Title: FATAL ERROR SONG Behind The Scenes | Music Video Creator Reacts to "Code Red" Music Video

Hey, it's Longest Solo Ever here on Longest Solo Ever 2, and today we're reacting to the best music video ever released. No, I'm sorry, we're reacting to one of my music videos. That's right, we're really scraping the bottom of the barrel here, folks. So, last week I released a music video for my song Code Red, which I wrote about the EXE Fatal Error. Error? Error? I have trouble saying that. I made it with the help of my friends Mr. Shrew, Manassees, and even Anorak Warriors, the creator of Fatal Error himself. And you guys have really seemed to like it. It's up to over 160,000 views right now. So, I'm super thankful for that, and I wanted to take a moment to walk through the music video, walk through the song, and talk about the production of both. But first, if you want more videos like this one, please subscribe down below for more posted every week.
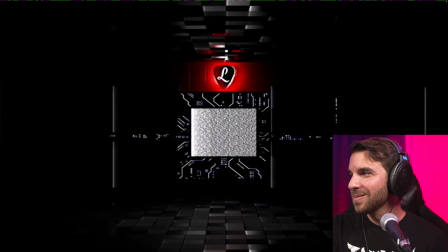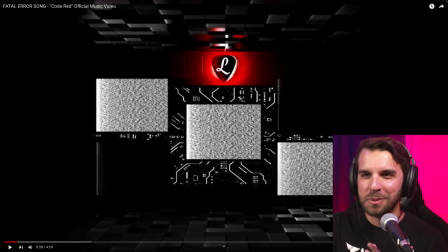0:46 Is it conceited of me to bob my head to my own song? I write these songs for myself, people. I write, like, exactly the kind of music that scratches my particular brain. So, I'm not gonna apologize for enjoying it, I'm sorry. This song is in B minor. This opening is three chords.
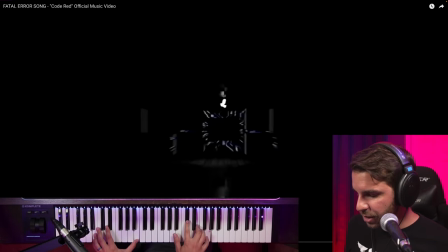1:01 B minor. C-sharp diminished, and then B-flat minor.
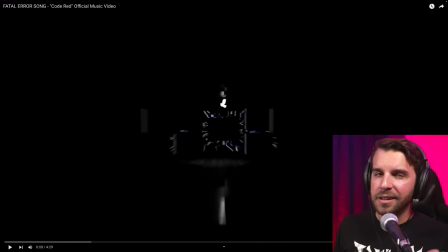1:07 These don't make any sense. There's no, like, amazing theory here going on.
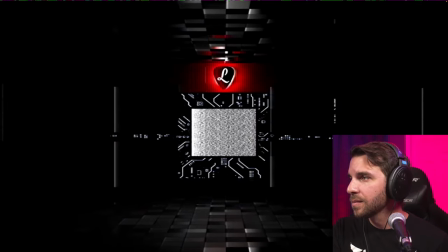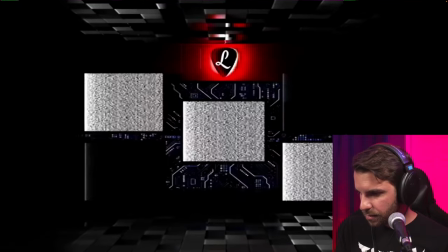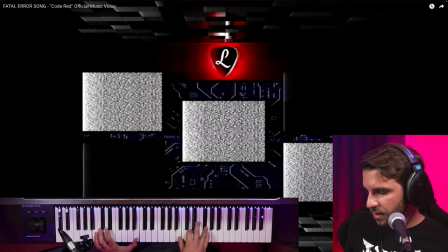1:25 And then this second time around, it's B-minor, B-flat diminished, and then G-diminished. Something interesting about diminished chords, you can kind of cycle through them in thirds.
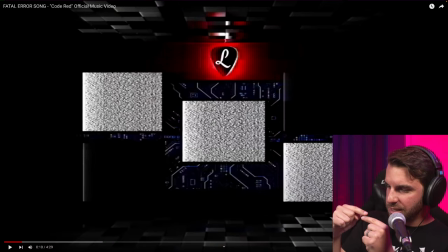1:42 Because they're symmetrically shaped. They're all just stacked diminished thirds, and you can follow that through. the entire chromatic scale all the way, and they just kind of interchange naturally.
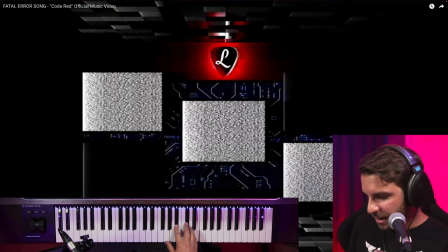1:56 So, in this case, I'm stepping down from that B-flat diminished down to G-diminished, and it kind of,
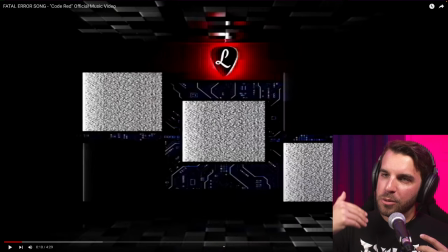2:02 it lets me move the chord without functionally moving anywhere, without really going anywhere, just kind of running in place.
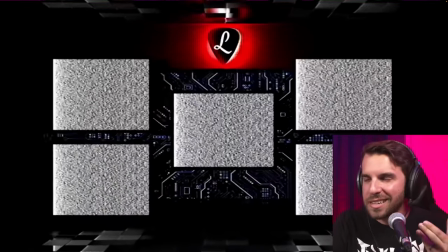2:12 Building the intensity here, right?
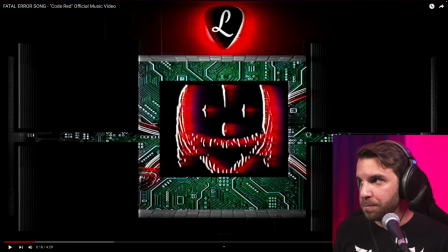2:16 There's a couple things doing that. One is the drums are getting louder, that drum loop, that like classic drum and bass kind of loop.
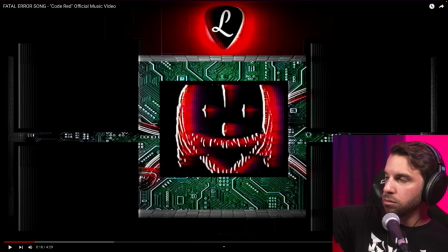2:24 The next is that siren rising in the background. And then finally, the synthesizer playing that initial riff.
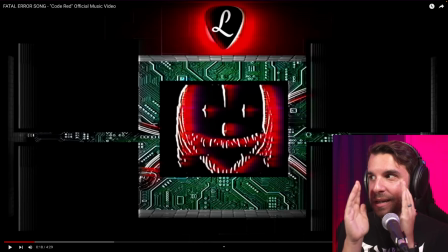2:34 There's a filter over it that's closed and then is slowly opening up. Take a listen for those three elements as things rise up.
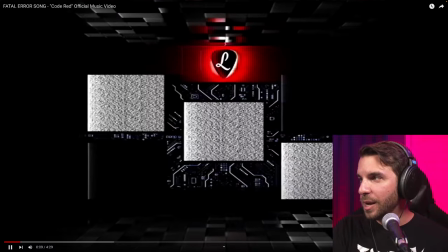2:42 Right here.
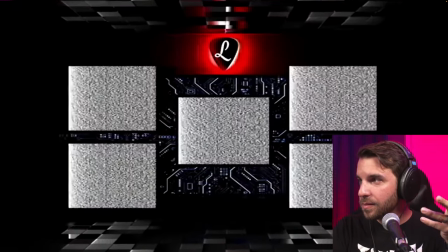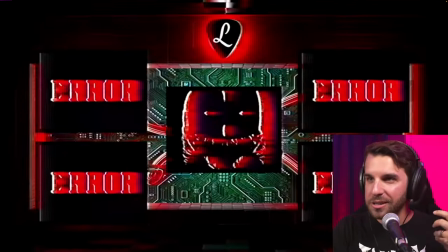2:48 Slowly building in intensity.
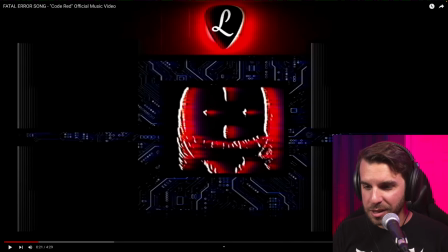2:53 And now here's that thing that I kind of talk about sometimes where we pull out everything for a moment. We sort of pull the rug out from under you for just a second, acting as a way of launching you forward into the next section, building that tension. And that's what we're doing here. The instrumental drops out. We just have this big boom sub drop going on and nothing else.
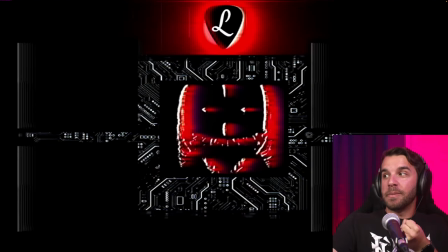3:13 Right here. And then coming back. We're into the verse.
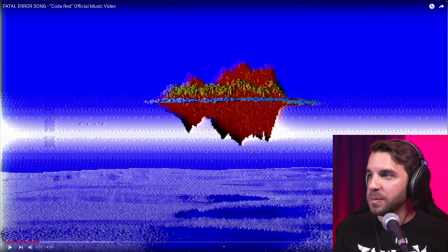3:22 So something I was experimenting with a lot on this music video is this dithered effect.
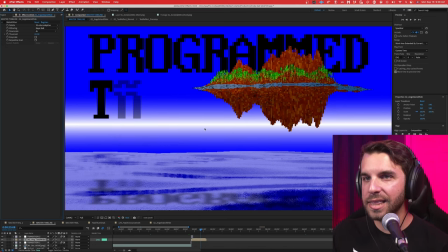3:27 And dithering is the process by which a nice clean gradient like this becomes this cool, blocky, pixelated effect.
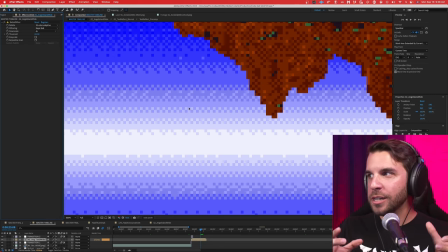3:36 It actually does a whole bunch of math in there to figure out what arrangement of pixels with way fewer colors than this super clean, millions of colors kind of gradient, pulling it down to just 32 colors to work with.
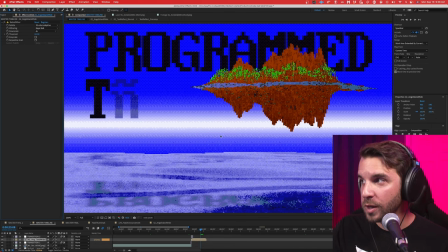3:49 That means there are only 32 colors in this entire screen right now between all the mountains and trees on Angel Island,
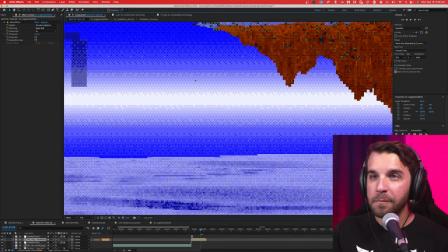3:57 between the text, the water and the sky, this whole gradient, meaning this sky really only has probably 10 color shades to work with, 10 distinct pixel colors.